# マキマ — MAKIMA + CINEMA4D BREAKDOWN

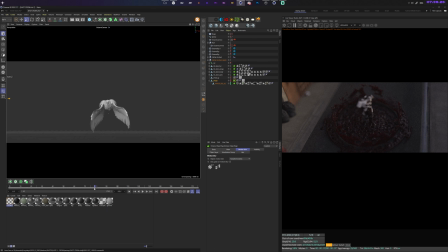2217s
So yeah, the bird is starting to fly right here, and this is where the camera changes. So this is where the stage object actually starts with the second camera, and that's what's being done. Boom.
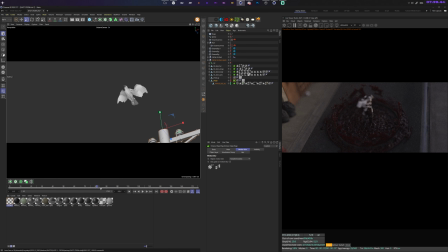2233s
So I knew I wanted to have like that bird flying away from a pole, and then cut to the bird in a bit closer, to then have it pan across the camera, where I can then have a text reveal at the end that you've seen from the animation at the beginning.
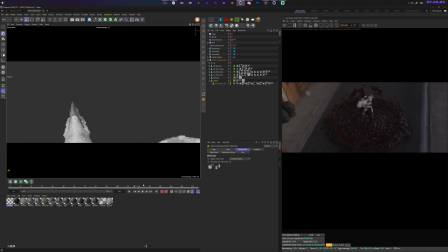2253s
That's how I wanted to go about solving that. And this is how I basically created the animation. So the crows are both in one scene, and what I might need to address is the way how I solved the bird flying. That's simple.
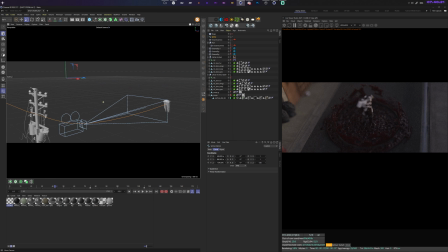2270s
I just created a spline and put a align to spline deformer or tag onto our second bird flying away, and then you can just animate the guy however you want, which starts right here.
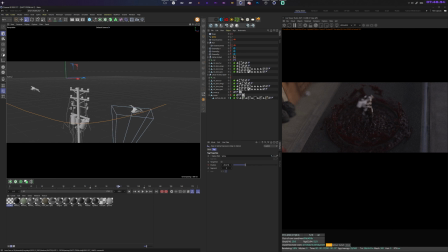2284s
As you can see at the bottom right, it starts animating, and the camera moves in. That camera also has like focal length of 55.
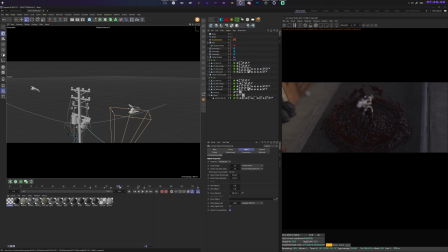2298s
If that's I don't think that's worth mentioning. They're all different focal lengths for the different shots. But yeah, so if we just take a look at our stage objects and we can play that back, we have that crow starting to fly away, cutting to it just being in there.
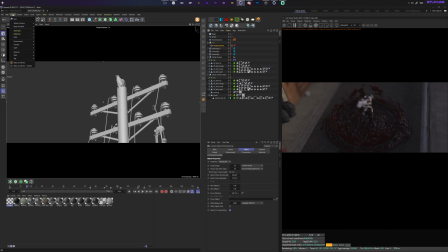2317s
And what I did for myself to make sure that the motion kind of works is I created a sphere and I just scaled this up by a lot.
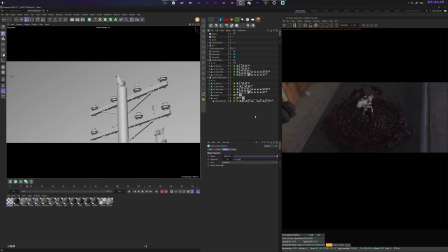2326s
So if I were to do this and then I increase the segments to like 50,
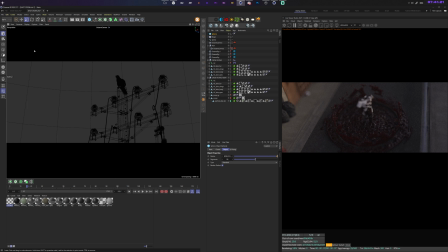2331s
and then under display I can do like lines or hidden lines, it doesn't matter. So if we take a look right here, then you can clearly see how the camera is moving in relation to everything else.
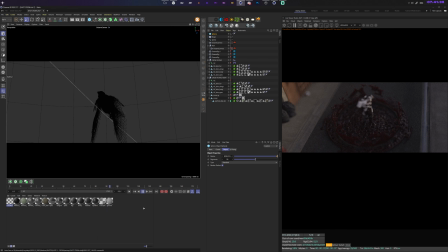2345s
Because before that you had no real landmarks or markers where you could track the camera movement in the back to see if it works. And that's what I ended up doing. Like I had this dome in here to make sure that all of this works. And if I were to enable the live viewer,
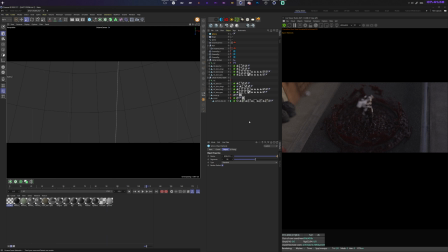you can see how it works out at the end.
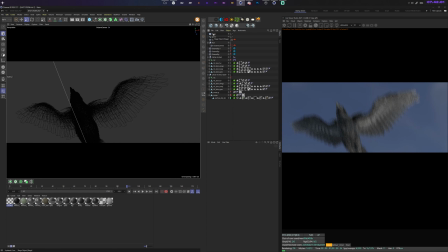2372s
So I just need to delete that sphere, and this is what we have. So due to that motion blur and that motion blur in the camera, we get some nice results, even though the bird model itself doesn't really look that good.
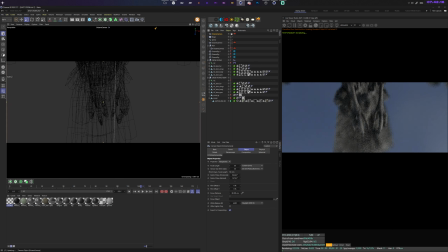2388s
So if I were to create a new cam right here, and if I were to delete these motion blur Octane object tags and go like this, so this is how our bird model looks,
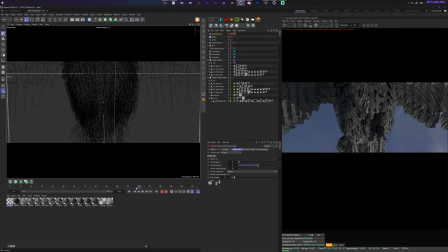2406s
which isn't really not that nice, but due to the fact that we have that motion blur and that Octane object tag motion blur, we can get away with a lot of things in like if there's movement like this involved,
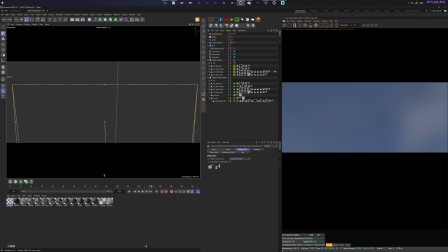2422s
and it worked out pretty nicely at the end. I was glad because the model that I purchased didn't have the perfect opacity maps included, even though it looked like it in the preview. But yeah, I'm glad I still solved it, and then we went to After Effects for color correcting.
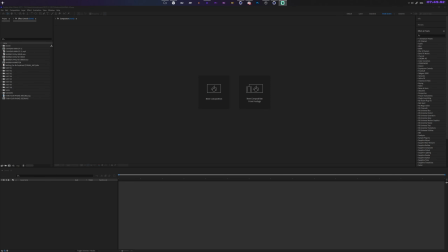2442s
So this is where we are at the end of the day.
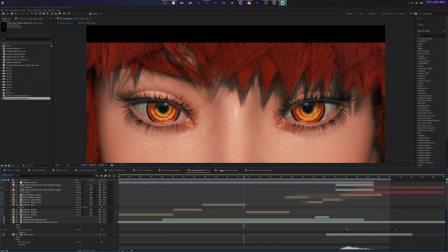2446s
Inside After Effects, I know that I do have to switch to DaVinci Resolve at one point, but so far so good.
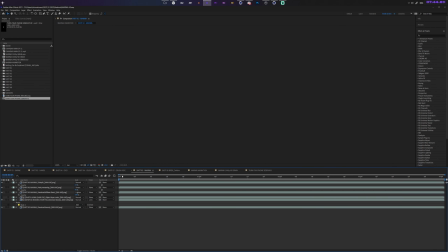2454s
So I just want to show you one example shot on what I did.
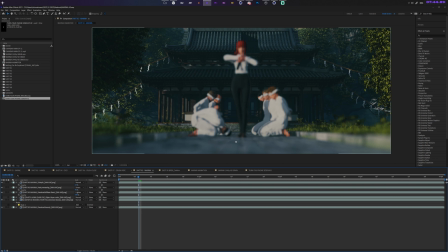2457s
I won't go into the detail of what's going on in the color correction sense because the video would be too long otherwise.